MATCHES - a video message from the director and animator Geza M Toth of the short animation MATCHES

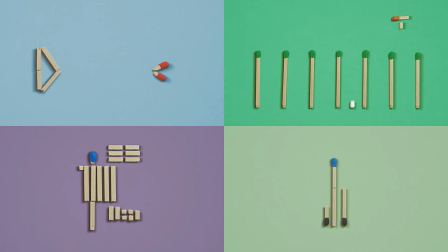8:04 Other colorful matchsticks appear on the screen as figures, animals,
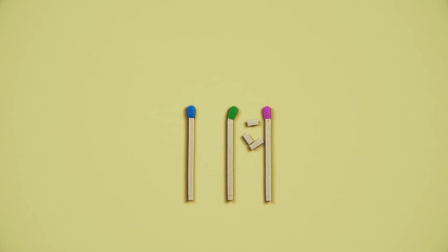8:09 vehicles, furniture and other objects in front of varying colorful backgrounds.
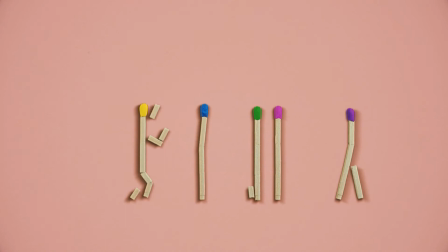8:15 By replacing certain parts we can evoke situations, moves,
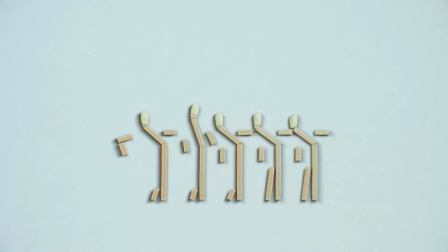8:20 gestures and feelings or turn into human figures, various living beings or into objects. In every moment we see a few of them. Michmatch is a unique and a very easily identifiable brand value project. The pilot episodes of the series are already successful at major international film festivals. The professional and the public feedbacks are quite positive. We see high potential in this project because it can stimulate the audience inspiration, imagination, regardless age or culture. It can also satisfy the eternal human puzzle solving ones. The series also show us the fun attractiveness of stop-motion animation.
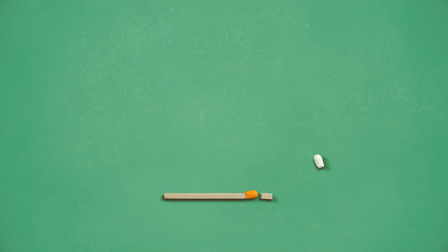9:11 The production team used stop-motion with real matchsticks because they wanted to find a much easier, less speculative way to the audience.
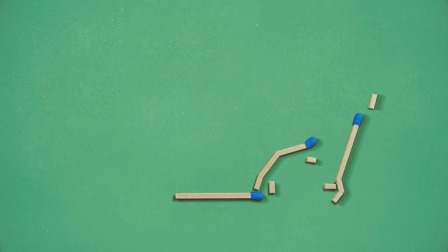Thank you for watching my video message, I wish you have great time and I hope see you soon!